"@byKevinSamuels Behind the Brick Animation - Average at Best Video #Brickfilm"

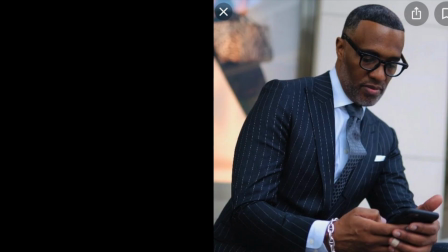242s
It seems like for a lot of the videos that I've been doing, especially the Kevin Samuels one,
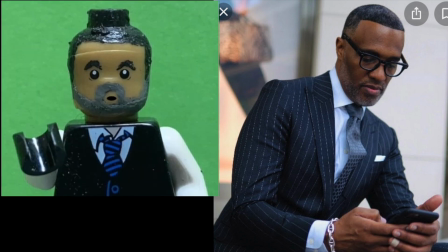246s
I've gotten a lot of views with this one, and he's easily identifiable as far as, you know, his suit, his face. Regarding the Kevin Samuels video itself, it actually has 408 frames,
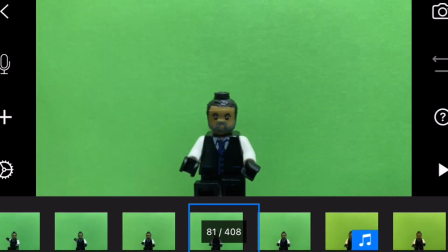260s
meaning I had to take 408 pictures to make this work, and that's not even including the girl in the video.
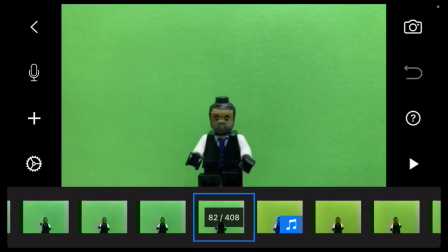266s
Each one of these is a frame. I run mine at roughly 7 to 12 frames per second,
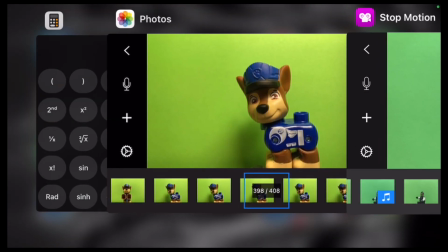272s
and just to kind of show you how I figure this out, if I have 408 frames that you can see at the bottom,
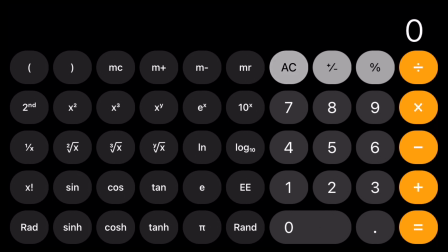278s
I pull out my calculator. 408 divided by 7 equals about 58 seconds. I know if I do 12 frames, 408 divided by 12, I'm going to have about 34 seconds.
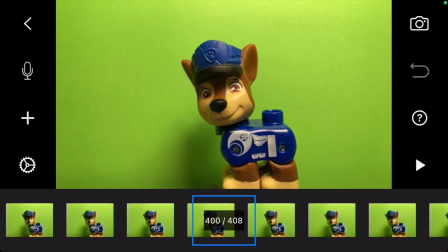294s
And since this was a short, and being in between 34 to 58 seconds is roughly where I want to be.
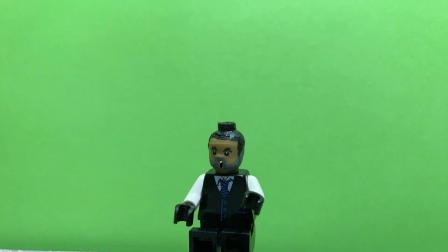302s
So other challenges that I had, the arms of the Lego, they twist but they do not bend.
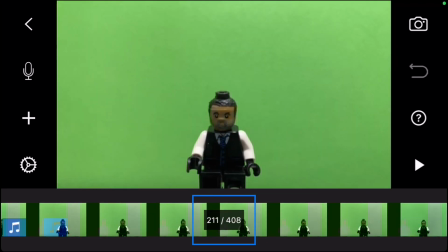307s
Manipulating the body to where the way that the body fluidly moves,
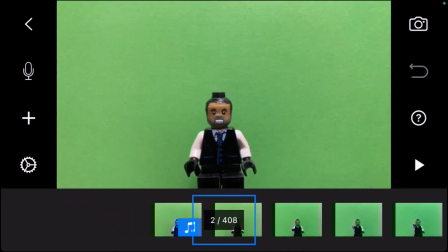313s
or if you imagine how the body throws something, you have to kind of manipulate the hand as well as the posture of the body.
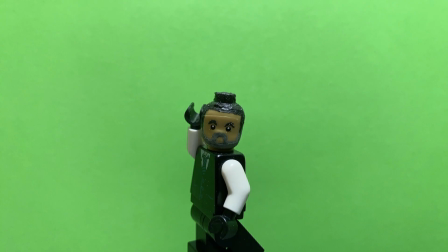322s
When first making this, the actual movement seemed a little bit weak. It didn't really seem like it snapped.
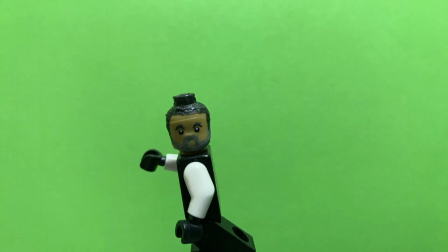328s
So what I ended up doing is I ended up basically taking all of those frames for Kevin actually throwing.
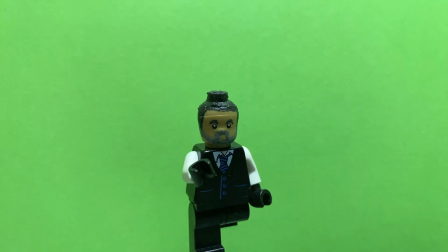335s
We got the back turn, the lift, the wind up, and then the complete throw.
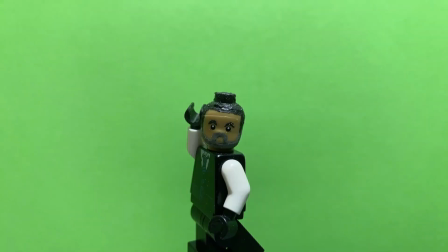339s
I actually removed, I believe, 5 frames.
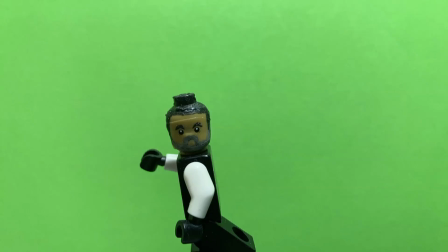344s
What I ended up doing is I actually selected all of these frames.
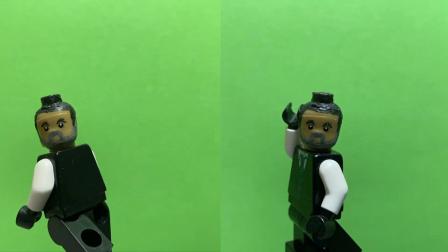348s
From there I copied it and then I ended up changing it.
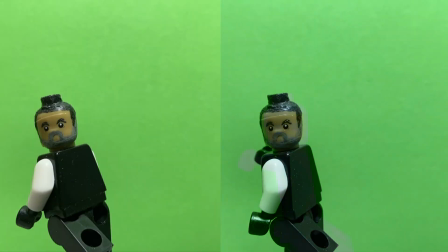352s
The reason why I ended up doing that way is I would still have the original frames that I needed.
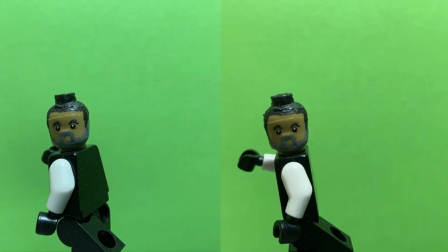358s
From here, that way it would look more like the whip and throw. It just goes from behind the head to forward.
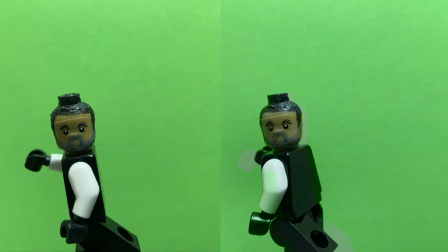364s
The wind up is slow and then the actual throw is the snap.
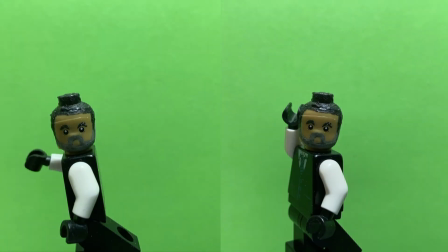368s
It's a correct animation, but to the human eye, it doesn't look like there's any power behind it.
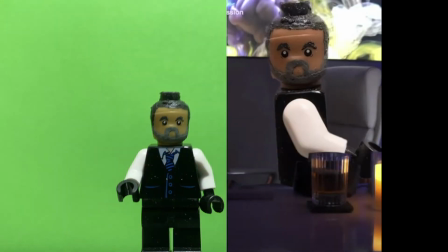374s
So again, going back to the issues that Legos have, they twist, but the arms don't bend.
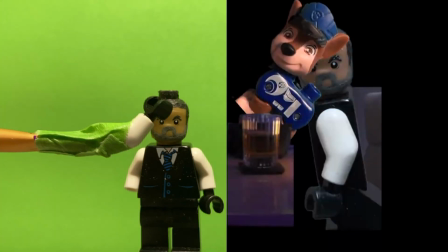380s
So I actually did something very creative. I got the first 3 frames of the arm lifting up.
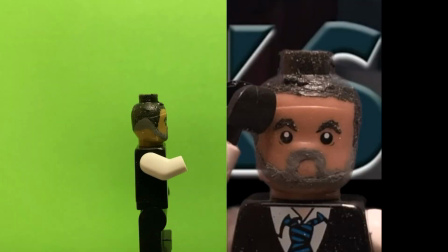385s
I actually ended up using a pencil and I took a separate arm that was white and I taped it to the end of the pencil using green tape, and then I just kind of rotate the arm.
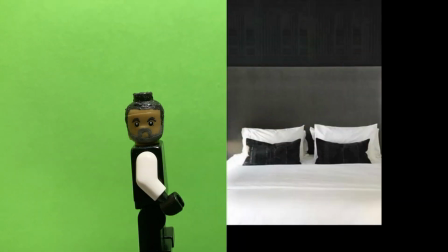396s
Since the camera, when I go into post and I actually zoom in and using the After Effects,
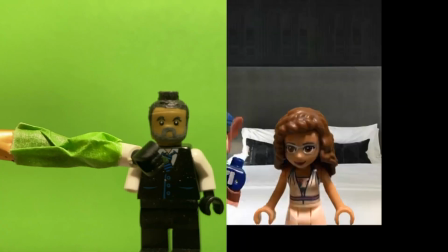403s
you actually can't see this green screen tape or the background, so it actually puts the arm where I want it to be.
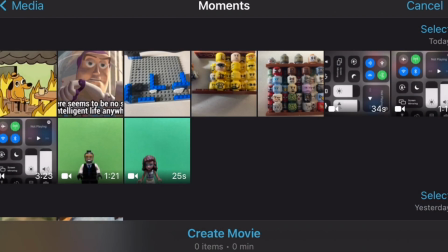410s
For this one right here, her setup uses 125 frames.
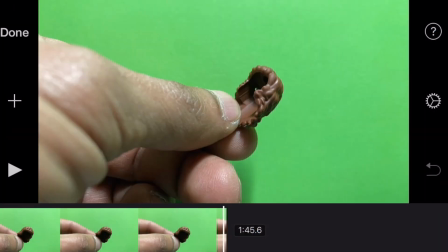415s
So once I've exported the movie, I open the movie up either in iMovie,
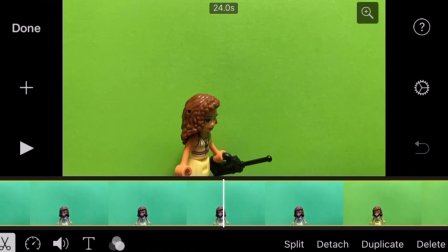421s
which is still on my phone, or I open it up in my computer. I can put one movie on top of the other.
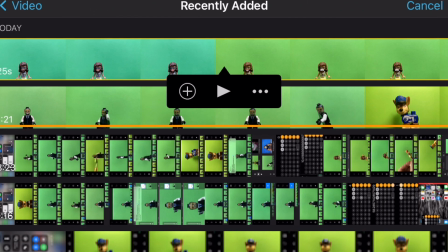429s
I go to my computer, delete the background using the keystone, and put it all together, correct the sound, and then it's done.
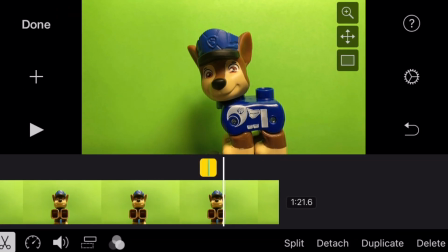437s
If you are interested in possibly learning how to do this in the future,
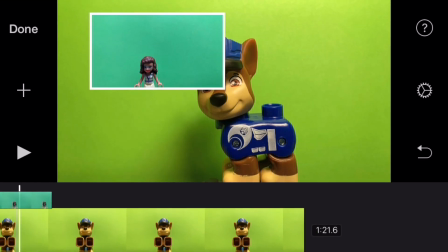442s
whether it's just general animation or actual stop motion, leave me a comment down in the comment section.
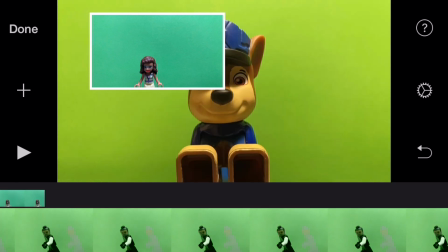448s
I can do either go into basic tutorial instructions of how I do my animation.
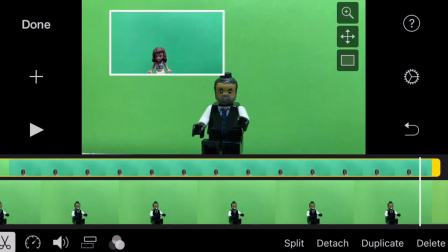454s
That way you can kind of step up your game a little bit. A lot of people don't like video editing because they think it takes up a lot of time.
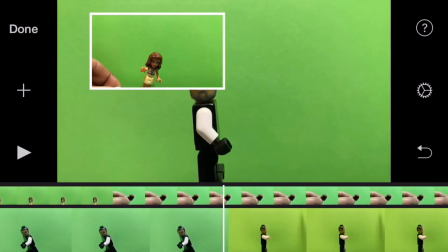462s
If there's a lot of footage, if you take a look at the lead attorney animation, his original stream was 1 hour and 30 minutes long.
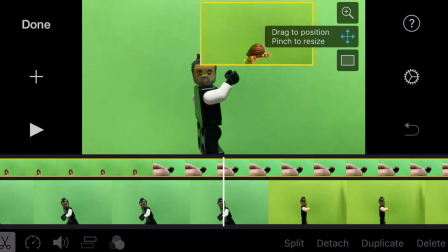470s
He actually shortened it down to 16 minutes. And then for mine, my actual animation that I made, I shortened that down to 6 minutes,
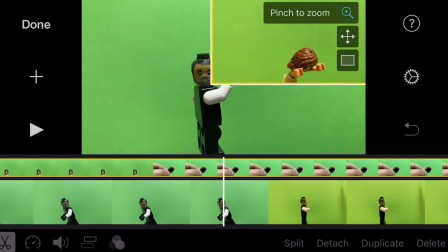478s
and then I added 4 separate videos plus comedy, critique, and everything, and it was less than 10.
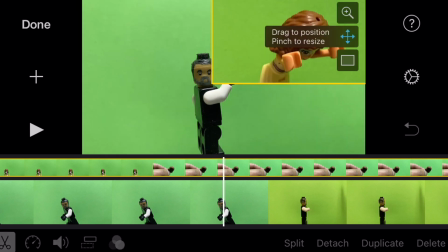485s
Take a look at it. Their links will be right here and down in the video description.